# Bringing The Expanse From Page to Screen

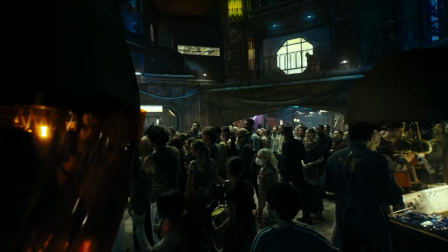The solution is to show the different evolution of the Belters in other ways, by showing different physical traits that set them apart,
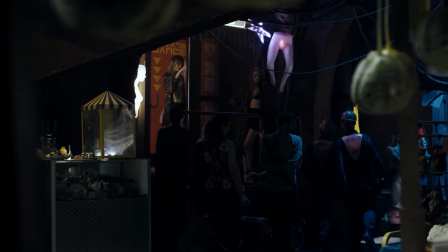giving them a distinct visual style and way of talking.
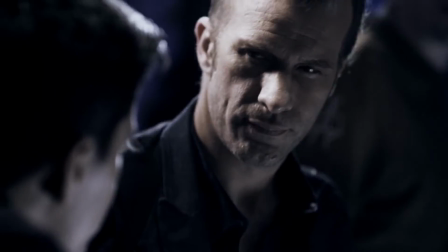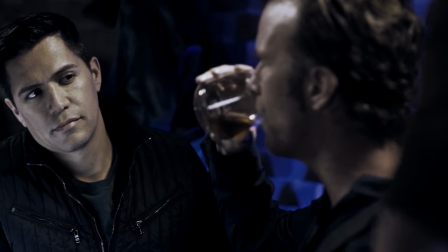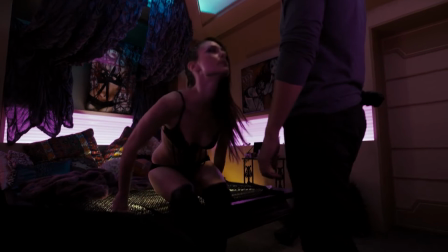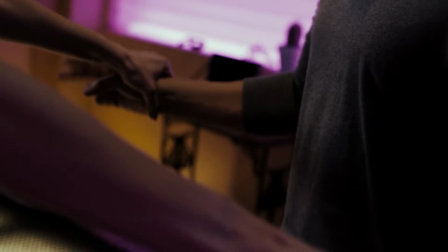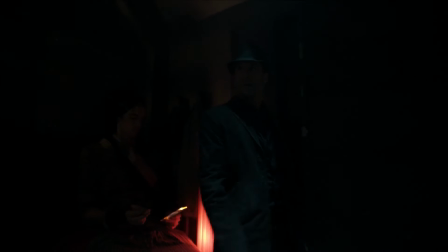While this may not be as visually striking as the book set up the Belters to be, it still accomplishes the same ultimate goal.
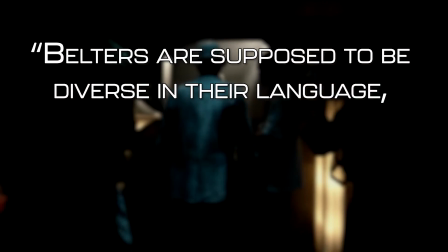And anyway, as Abraham also points out, Belters are supposed to be diverse in their language, their culture, their politics, their modes of dress, and yeah, in their bodies.
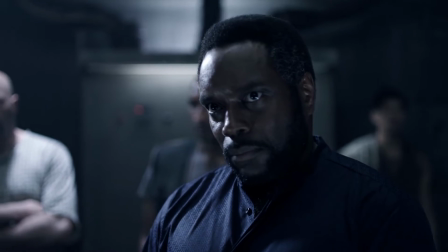Which is to say, Belters are supposed to be people. And this all ties into one of the most important parts of bringing any story to life on screen.
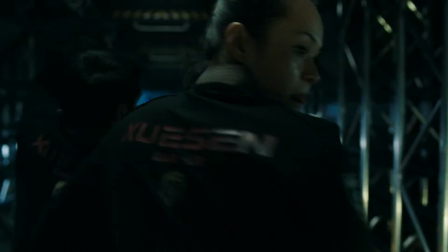Keeping the spirit of the original series, even if not being beholden to the details. An author has nothing but the limits of their imagination to work with when writing a book. As said by showrunner Naren Shankar during promotion for season one, adaptation is incredibly fun and incredibly tricky,
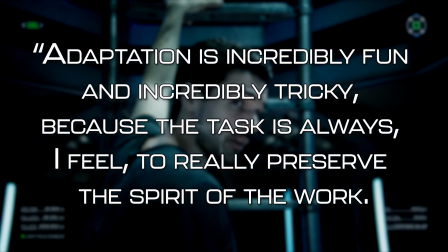because the task is always, I feel, to really preserve the spirit of the work. There are things that you can do in the novels that you cannot do on the screen,
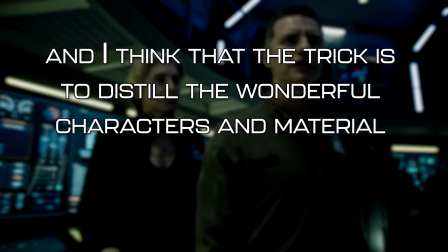and I think the trick is to distill the wonderful characters and material that they have built into this incredible original story.
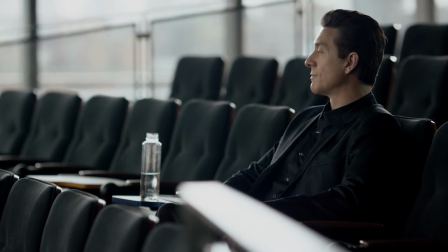One of the most notable decisions made in the production of The Expanse was to split the first book in the series, Leviathan Wakes,
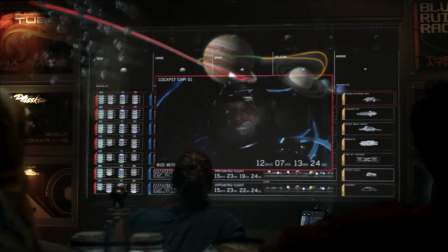into a season and a half's worth of episodes instead of just a straight one book to one season adaptation.
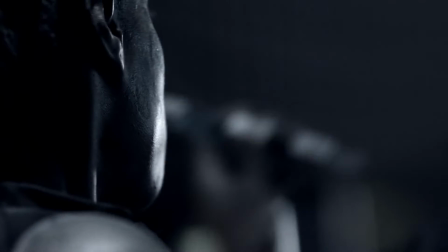This involved reinterpreting a major event from the book's second half, the unleashing of the protomolecule in Eros,
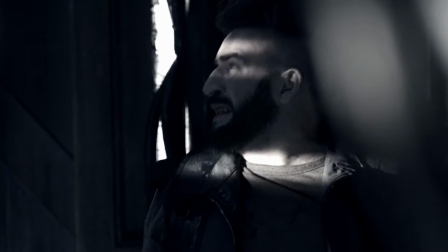into something that worked as a conclusion to a season, and then tackling the book's actual climax in the first half of season two.
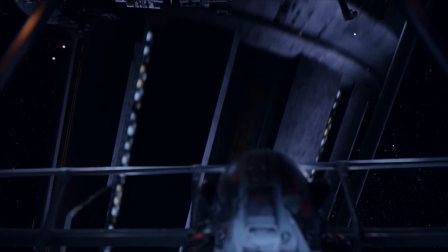It's an interesting decision, especially since The Viathan Wakes is already structured like an action thriller,
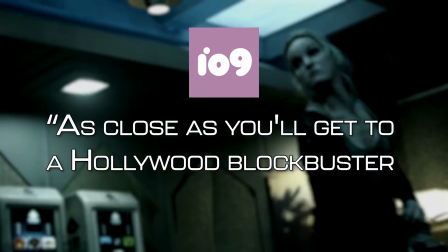described by io9 as as close as you'll get to a Hollywood blockbuster in book form, and almost certainly could have been told in a more straightforward manner.
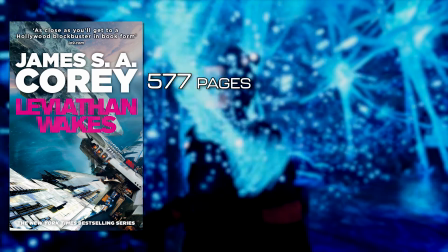For comparison, The Viathan Wakes clocks in at 577 pages, and was ultimately covered in 15 episodes, while George R.R.
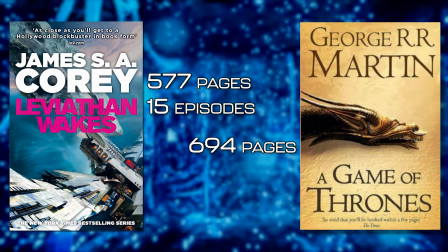Martin's A Game of Thrones is 694 pages and was put to screen in a 10-episode season.
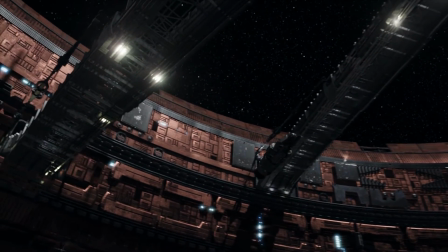This season split does a lot of interesting things as a result, particularly with the characters it allows us to meet.
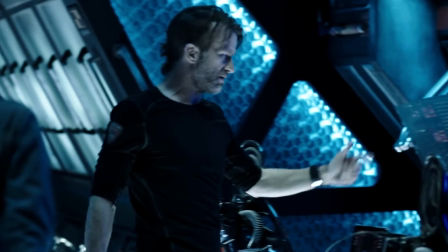In the novels, the perspective is normally limited to only a handful of characters per instalment,
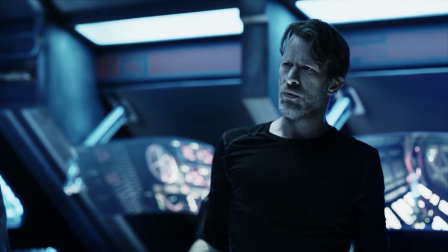and Leviathan Wakes only has two point of views, James Holden and Detective Miller.
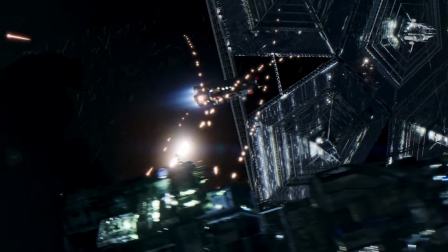The scope of events is incredibly tight as a result, with bigger events like the war between Earth and Mars occurring mostly in the background,
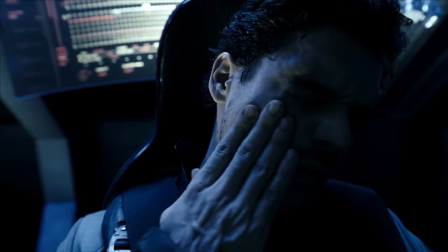while we instead deep dive into Holden and Miller's corner of the story.
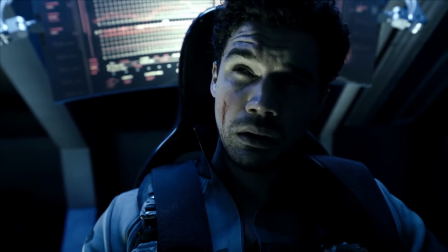The Expanse uses this extra time created by The Split to show more of events that we sometimes only ever heard of in the books,
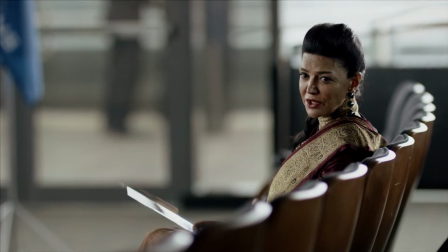as well as bringing future characters into the story earlier, like Christian Avasarala.
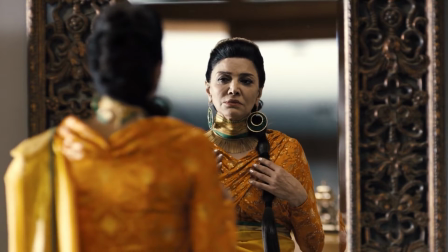She has now been a presence on the show since the very first episode, but didn't appear on page until the second book of the series, Caliban's War.
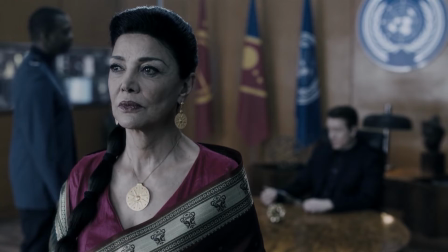In bringing Avasarada forward a season, Shankar described Frank and Abraham as being totally behind that, because what we wanted to do was dimensionalise the conflict.
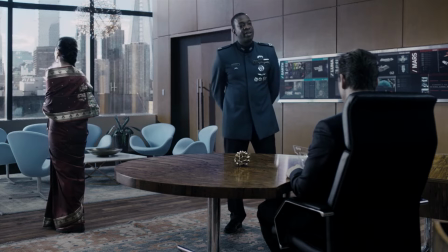Having Avasarada around a season earlier gives a point of view on Earth which we didn't have before,
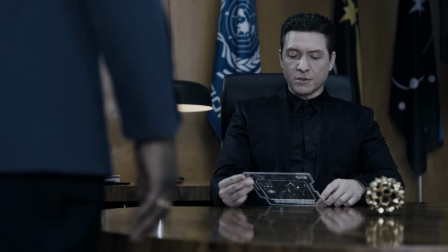which helps develop Earth as a setting and contextualise a lot of the action and seasons to come. Funnily enough, Abraham and Frank actually wrote Episode 7 of Season 1,
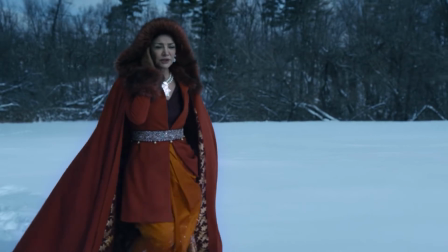Windmills, which featured huge amounts of original content created for the show, such as the crew of the Rocinante dealing with the stowaway,
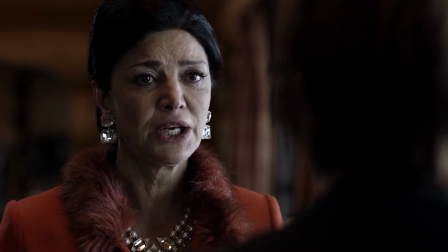and Avasarada visiting Holden's family. Slowing down the pace of the Viathan wakes gives the show extra time to let the characters experience and react to the world around them.